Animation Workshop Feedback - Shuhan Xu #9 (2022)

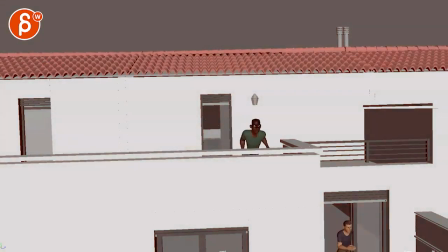all righty here let's watch the whole thing it's a longer sequence all
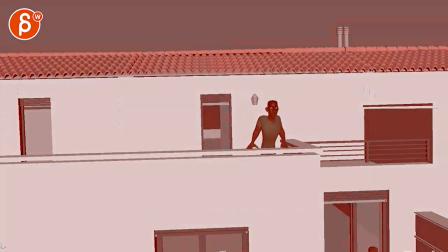right cool cool so i think my main reaction is
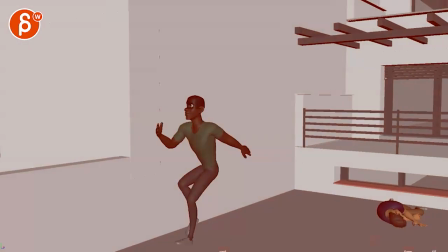some of the staging in the camera and some of the actions let me see
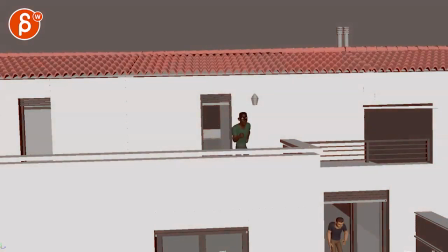that sounds very broad so you're gonna have to have this character out of frame so that we don't see him this guy opens the drawer comes out what I
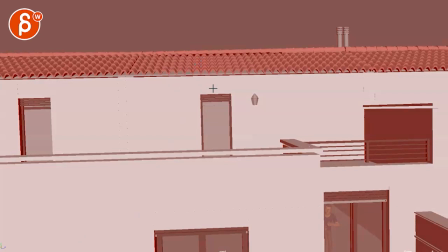would tweak is I will bring that camera down so that your framing is more
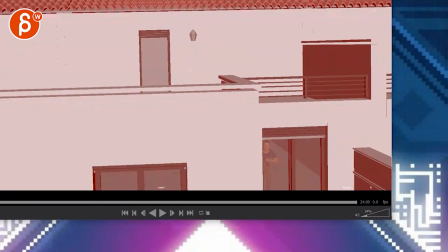like this to be honest so that let's go fancy here with the extra drawing tool it would be more like this this continues on we see this and then you know whatever whatever is down there to continue that
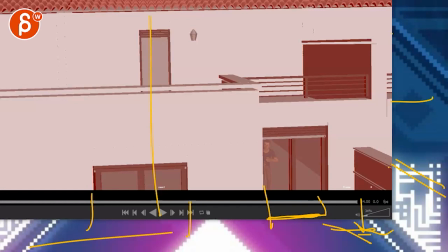thing so that we are in my crappily drawn thirds somewhat right so that the the one character comes out and is here and the other character comes out you know here-ish so that we still have that much
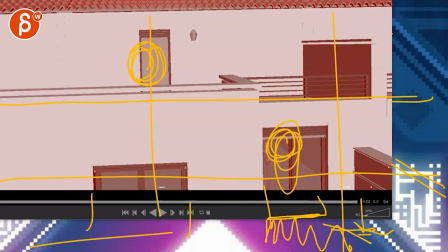room to refocus hold on let me take this out because right now what's happening
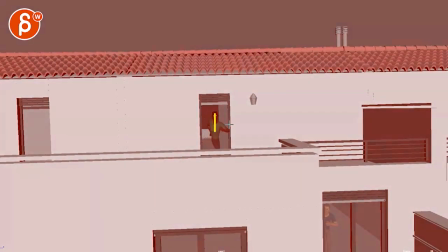we have this character center like we're center frames composition is a bit it's usually not that center unless it's for a very specific reason and go a bit more um traditional like i said in my crappily drawn thirds so somewhere around here the other thing that happens now because we're so center and
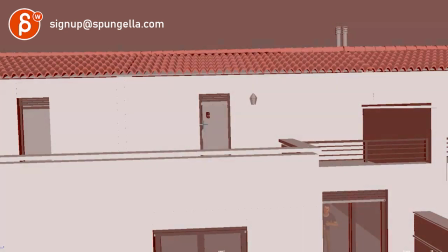low is that when he comes out hey they're kind of moving at the same time i know he opens the door first but just give the characters enough time
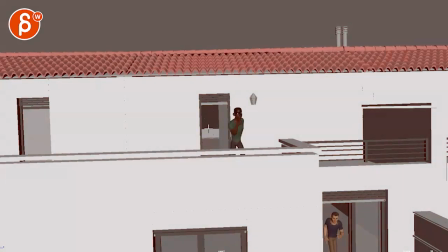to register to the audience because the moment he comes in right door opens okay wait what and then this character comes in so it's
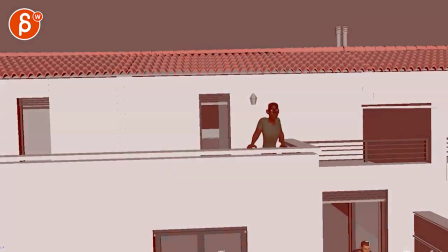there's not enough time to me but also he's way too low and then he gets goes out of frame pretty much i mean kind of stays put there but we we never really get to see it so it's either you do this and you don't show this character and you keep it centered
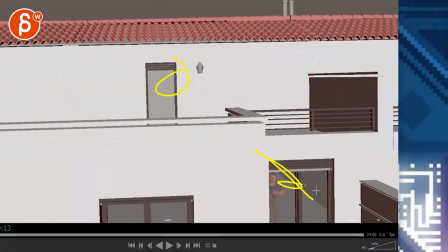and i would technically still be there just to kind of give us a bit more room there even if the other guy doesn't show up but
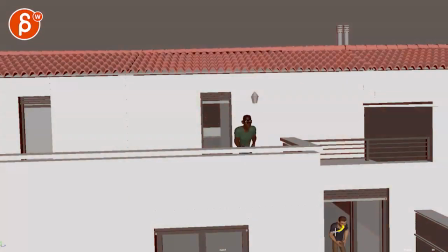having that solo and coming out almost at the same time it's just big i don't say confusing but we still don't know where to look so if
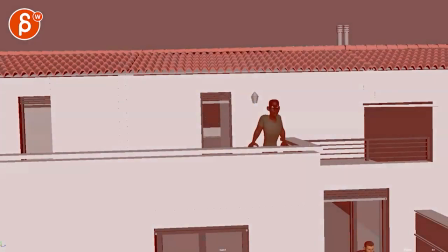you take this guy out and you just have him comes out here and then looks down
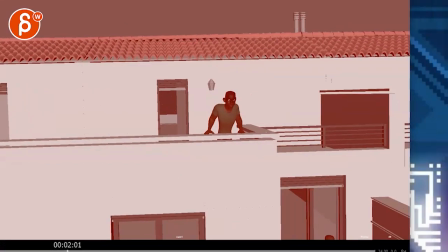even then you might even argue that you can do something let me see can I my hockey's for some reason not
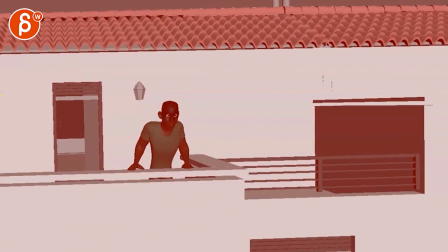working so it will be almost something like this let me bring down framing to something
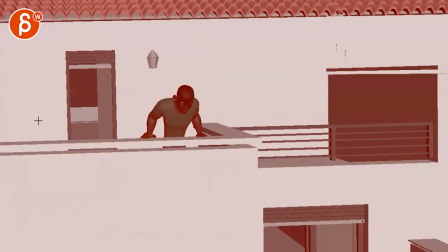like that so now you have character comes out and it ends up in those you know thirds and then you can have him look over because now he's not as small now we can register what's going on facially a bit better and he can he can look over and then do a big
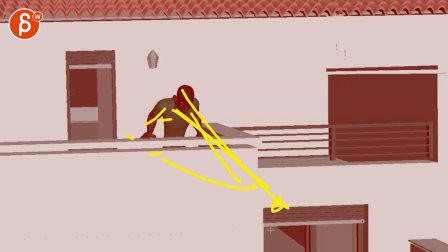sharp turn with his head to look down and then as an audience we look down as well and then maybe you can have the door open so we see movement so we're ready to go oh
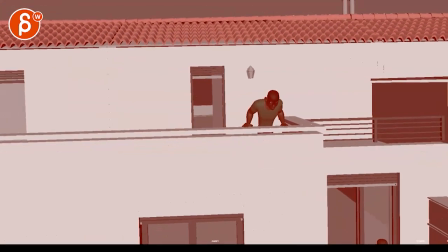something is down there that i want to see and then let me reframe
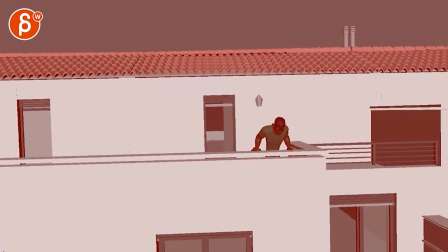slowly painfully then you cut to the second shot
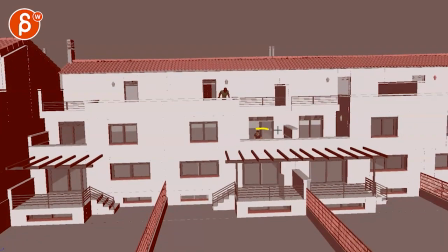and now we are here and the door continues to open and he comes out but
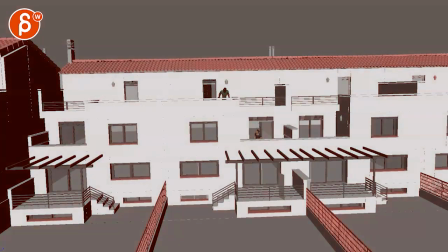the thing is again it's so small like what are you showing off in this like it's we barely see anything in terms of let
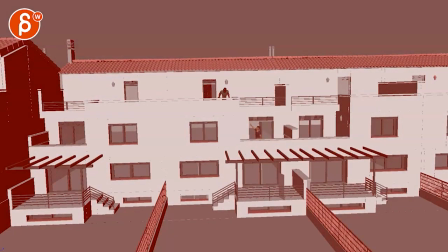me go back here you got a silhouette with that arm which is a nice i like the framing but still technically we don't really see what's going on and i don't think we need it to we need to have it that wide this might
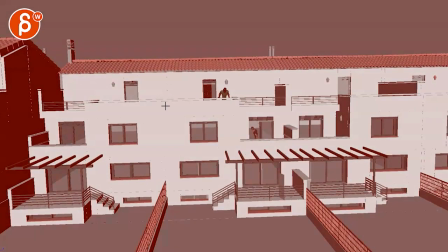work as a first shot where we see something like we it's an establishing shot we understand the geography okay then the door opens and we see
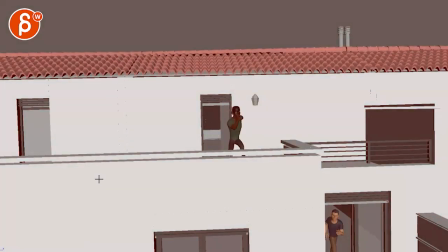movement then we cut to this like i said where it's the close-up
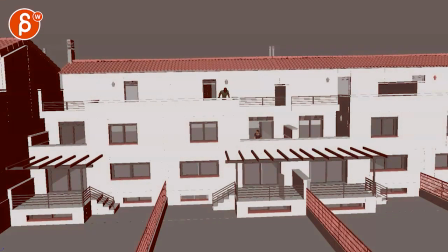and then we cut back to a third shot but then that third shot
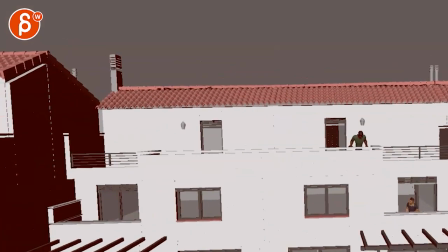let me do wait wait slowly here go into
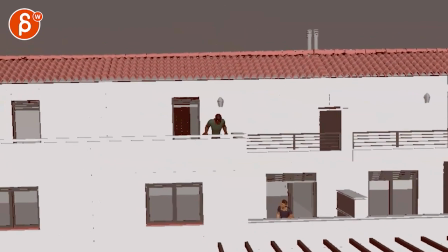that i mean i would even go to be honest something like that whoops
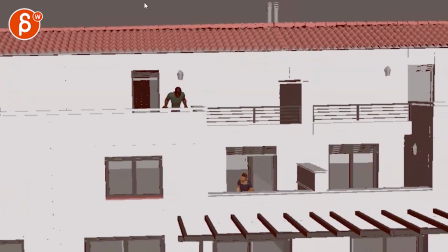hold on i'm trying to drag my frame something like that because again we've had the establishing shot and then you can do really big broad moves because again that's something a
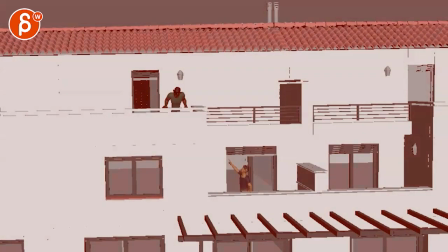character that size it's going to be all about big gestures which could work here but
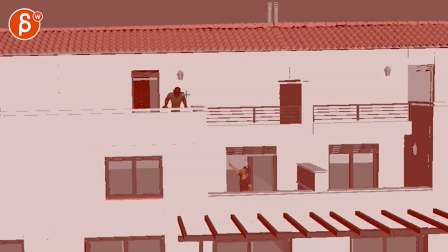then this would be more of a story shot of maybe showing you know how far away they are that this guy goes back in like there's not much you would show off animation wise in terms of putting
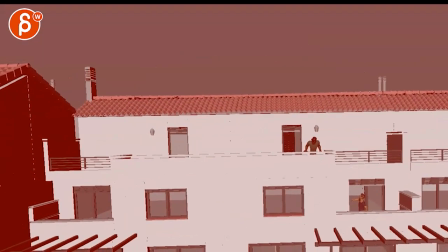this on a reel so that's something just for you to think about if if you do this whole sequence and you want to put the whole thing on the reel i still be
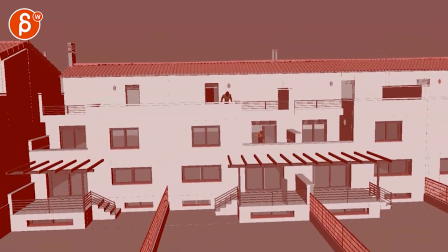careful to have every shot show something that's substantial in terms of showing off your skills versus this being more of
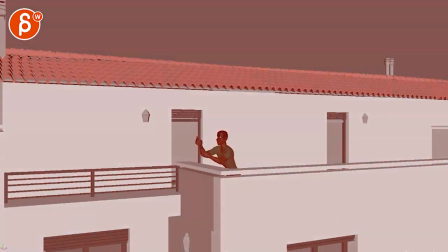a story sequence if that makes sense then you have this here and then i'd be careful with
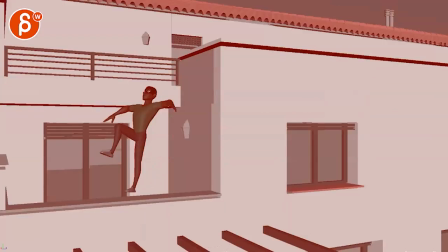like this is a big it looks like a translate down versus a rotation i don't know if you need
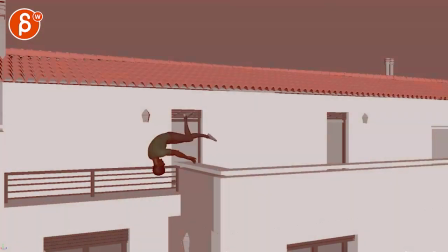it you could cut but if you do something like that i would again have him more
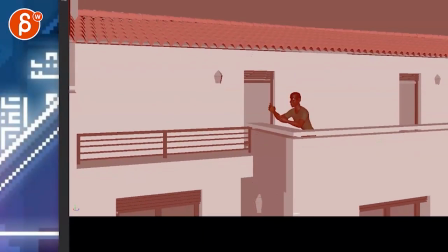here in the thirds
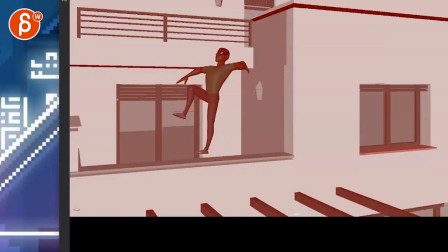and then as the character moves over you gradually pan with the character and tilt down
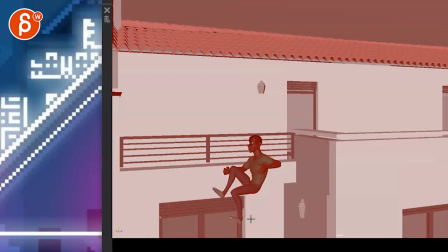to land here but the character would be leading the action a bit more as in it
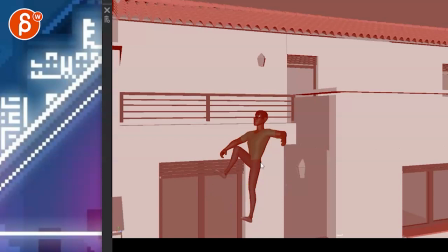could cut off here like it could break frame and then the camera catches up and just but
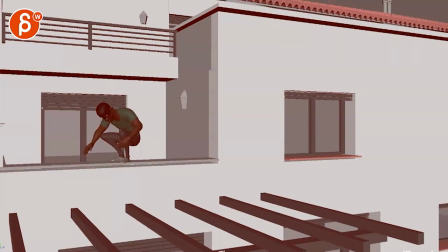lands a bit slower with a bit more overlap not saying you have to do a lot of handheldy stuff but i would make the camera moves less
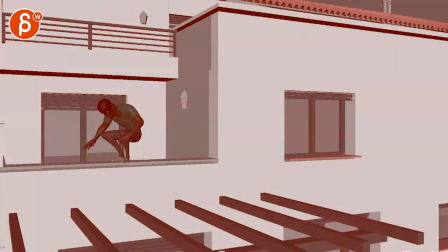sharp because this is borderline a cut all right you move a bit but you stop really sharply and then you might as well just cut from
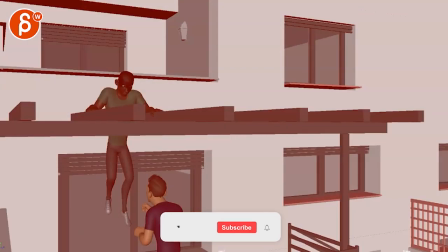shot to shot same thing here this goes down one two three
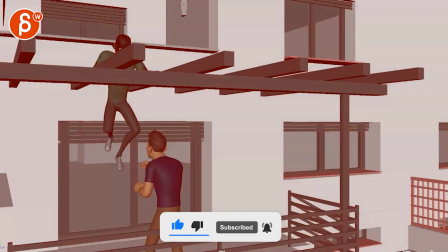frames like this is might as well do a cut but you
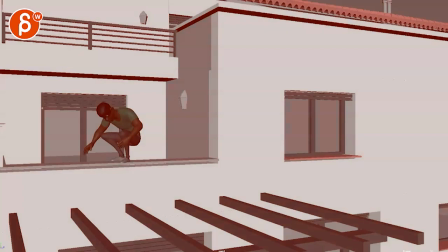can do this all in one long shot coming down by now maybe the camera has settled
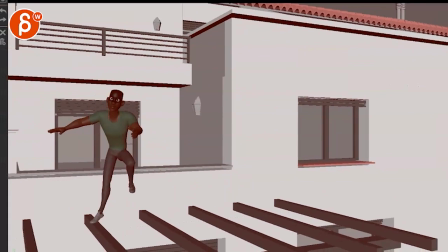and again it would be reframing and not be so far to the left
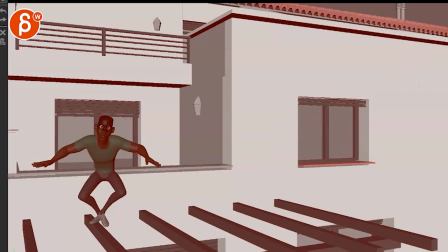there because now i'm expecting someone to come through that window or jump into frame but we never have that then you go down to this
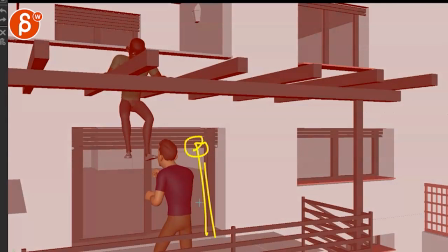i don't mind that i will probably have that character here at least at the beginning so it's a bit more you're not that much of an overlap there
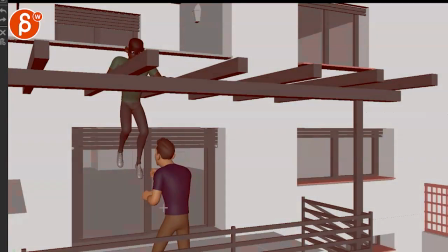and potential tangents but i don't this is where i have slight questions about the character choices so the character comes down here
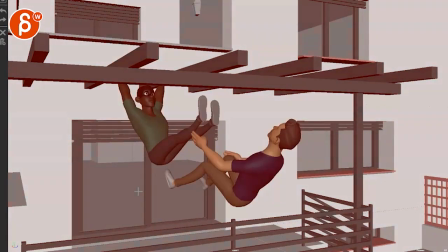and this guy's just kind of waiting looks at the feet doesn't really look up and it kind of waits right going left and right and what is he doing why is
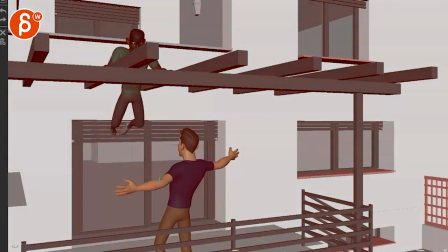he not already grabbing their feet and what is this is this like come at me bro this is a taunt is he going for a hug like i'm not understanding
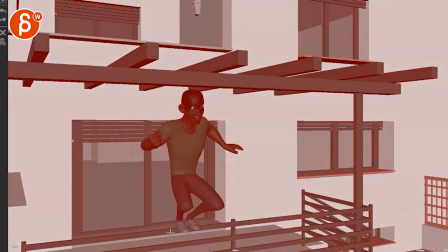what this is then we have that and then generally animation is just really really fast i'm not quite buying the what's it called to the weight and then this is tricky because now you're crossing the line as in we're looking to his his right side he goes left to
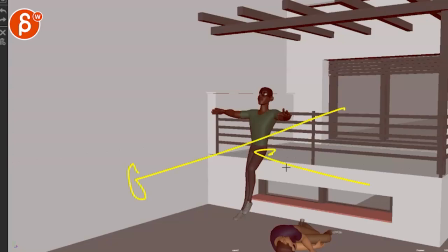right cut to a 180 break we're now we're looking at his left side and he goes right to left so i will keep that a bit more again tilt down or cut into a wide that's technically
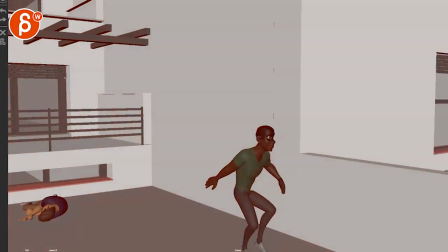this and then the character can just continue because there's
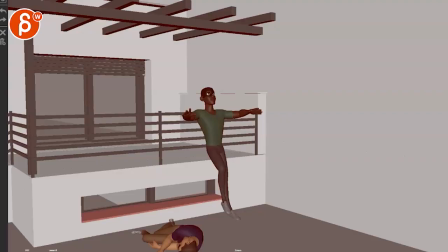no other shot after that so you might as well have something like this you might have
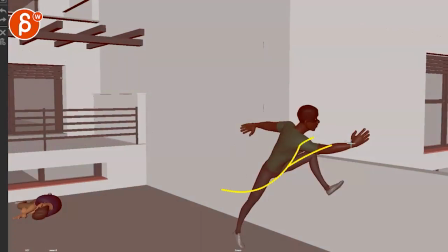to change this here but that's the exit so the character comes out and then jumps out here
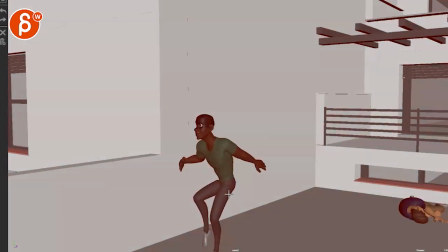and again this is in terms of animation a bit wonky in terms of that much momentum going forward.